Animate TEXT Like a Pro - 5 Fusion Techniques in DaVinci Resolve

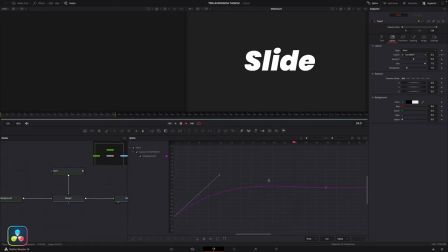(4:11)
Another thing we could do to spice this up a little bit is just add some rotation to the word as it slides in.
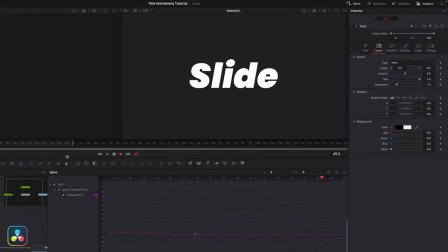(4:17)
Now down here in the layout section, we have a bunch of controls for the rotation. The Z control lets us rotate along the Z axis.
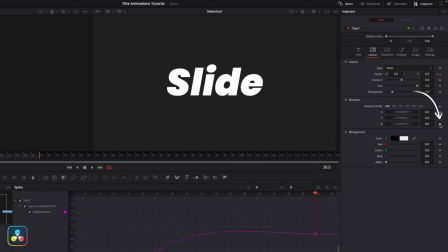(4:24)
So at frame 30 again, I'm going to set our keyframe at 0.
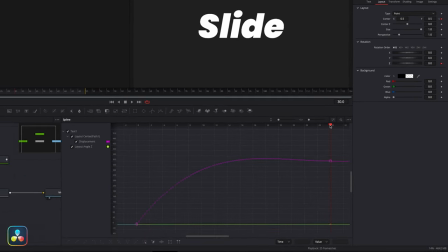(4:28)
I'll then bring our playhead to the highest point in the overshoot curve, which is round about here. And then I'll give it a really small rotation, say about minus 10.
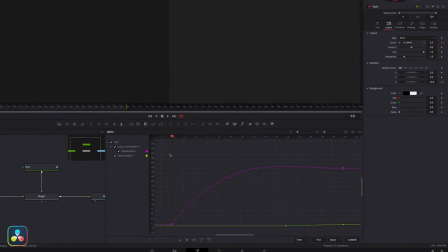(4:38)
And then I'll drag the playhead back to the first frame and I'll set that to 0 again. I'm then going to highlight all these frames and hit F on the keyboard. And this automatically smooths out the keyframes for us. Now if we play that back, it looks like this. So you can see it's kind of overshooting, like it's been pushed into frame there and it's been knocked off balance, so it's quite a cool look. One last thing we could do to really polish this off is just come up to our settings tab here and click on motion blur.
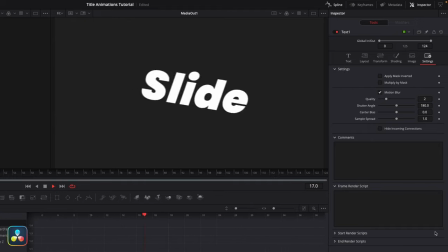(5:07)
And it's little techniques like this that are going to really make a huge difference. Little rotations here and there and motion blur are going to go a long way to selling an effect.
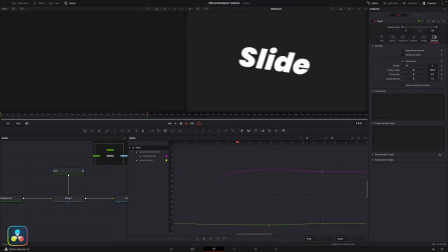(5:16)
And what's great is that you can actually apply this whole technique to different parameters as well.
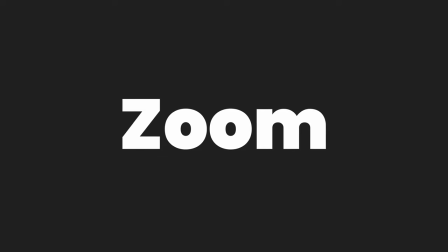(5:20)
So if we wanted to do a zoom in animation, we just do the same thing.
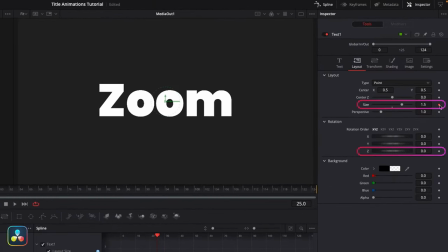(5:24)
I can use the size and rotation parameters, keyframe them to where I want them later in the timeline,
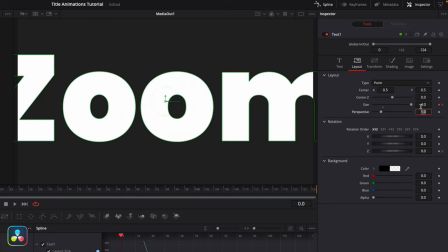(5:30)
and then stretch them out at the start of the timeline to set another keyframe.
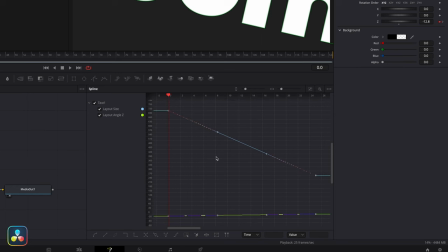(5:35)
I then right click them both in the spline editor and go to ease again and set them both to outback cubic.
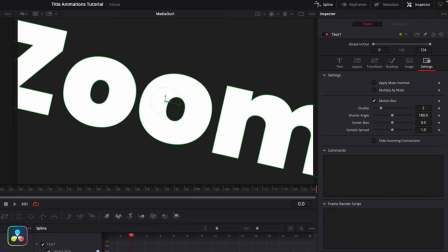(5:41)
Add in a little bit of motion blur and then you've got this really cool zoom in title effect.
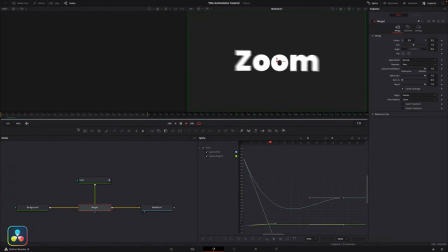(5:46)
Very easy to do. Now there's no shame in a really simple typewriter style animation. And one of the great things is this is actually built into every single text node.
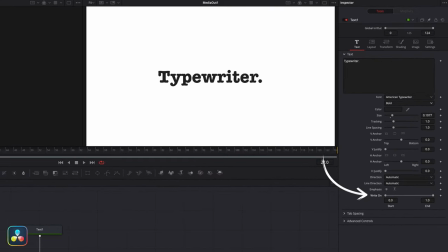(5:58)
So down here at the bottom, we have this control called write on. It's got two controls, one for the start and one for the end. And if I move these values here, you can see it writes on and off. So I'll move the end point right to the start, then bring the playhead to frame 0,
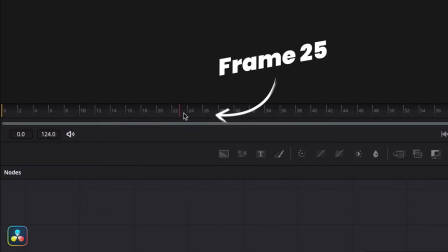(6:15)
hit the keyframe, and then move it along to frame 25 and extend it out again.
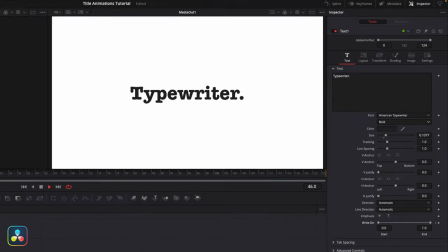(6:21)
Play that back now and you'll see that that's all you really need to do a really simple typewriter effect.
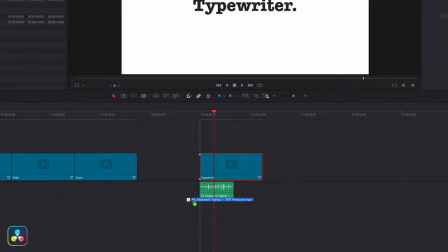(6:26)
If you bring in a little keyboard sound effect in the edit page, you can really sell that effect even more.
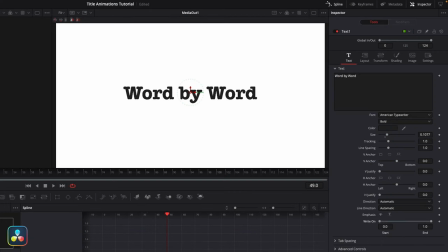(6:33)
But there's actually another way that you can use this. To show you exactly what I mean, I've changed the word in here to word by word.
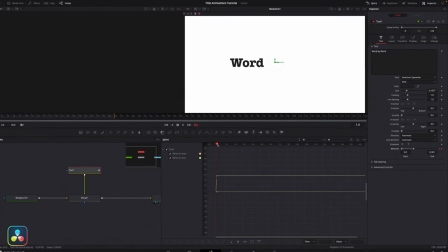(6:39)
And if I move the end position along to reveal a full word before I set the keyframe, I can then move the playhead along, set another keyframe, and bring the value up to reveal the next word over just one frame.
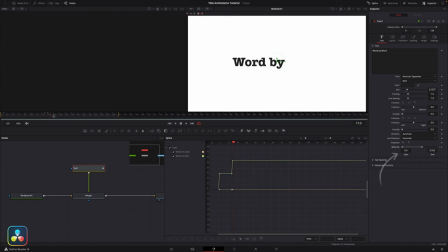(6:53)
So we're sort of stepping up the values. And if we look in the spline editor again, you'll see these steps for each of the words.
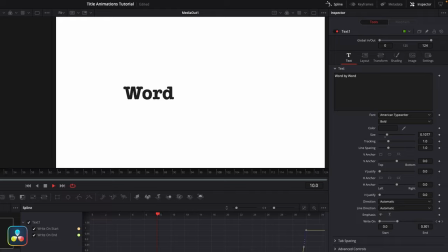(7:01)
It's a really nice and simple animation and it doesn't take that long to do. So this shape reveal animation is easy to do as well.
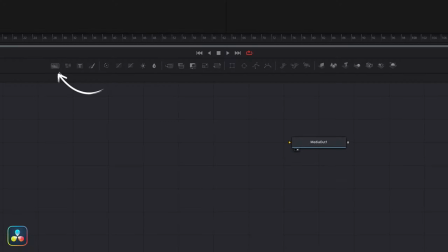(7:08)
It just requires a little bit of setup. So first we're going to set up a simple background node and connect this up to our media out. I'm going to pick some nice gradient colors here and then we're going to bring in our text node.
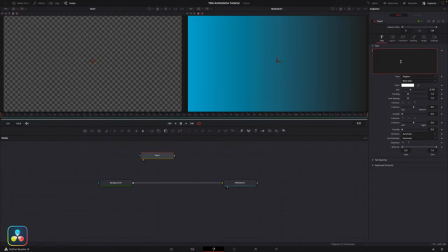(7:23)
I'll choose my font and adjust the size
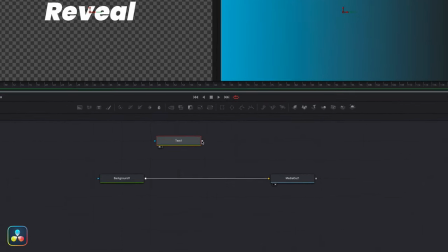(7:26)
and then connect this up into the chain by dragging the output into the output of the background and that merges them together.
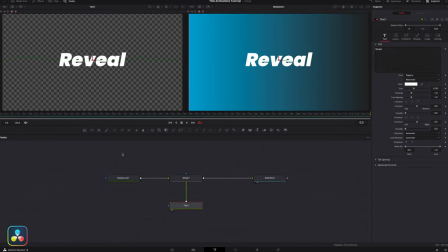(7:33)
So from here we need to add a rectangle mask in. So I'm going to come up here and drag in this little mask node.
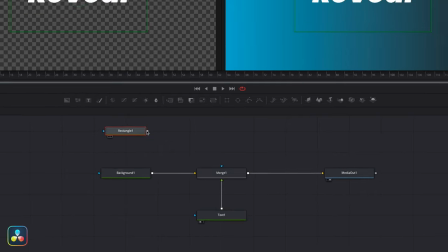(7:40)
First I'm going to hook it up to our background node and this lets us create our little rectangle shape.
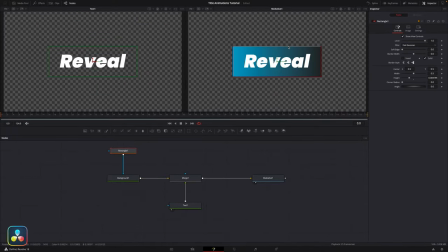(7:45)
I'm going to just adjust the size of this here so that it fits around our text. Before we do anything with the text, we're going to animate our rectangle mask in.
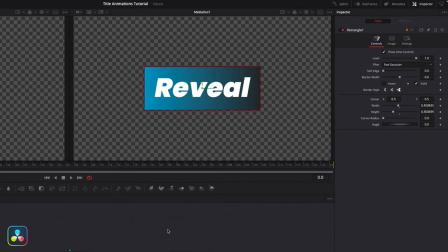(7:53)
And the way I want this to work, I want the height to come in first as a narrow line. So I'll first set the width to about 0.008, really narrow so we could just see it. Then I'll bring the height down to 0 and set our first keyframe on the height control at frame 0 in the timeline.
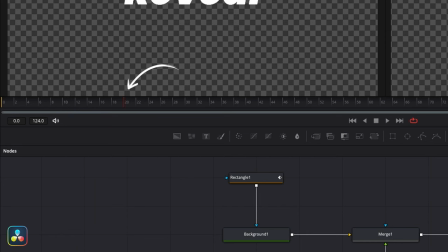(8:10)
I'll move the playhead to about frame 20 and then bring the height up to the size we want it.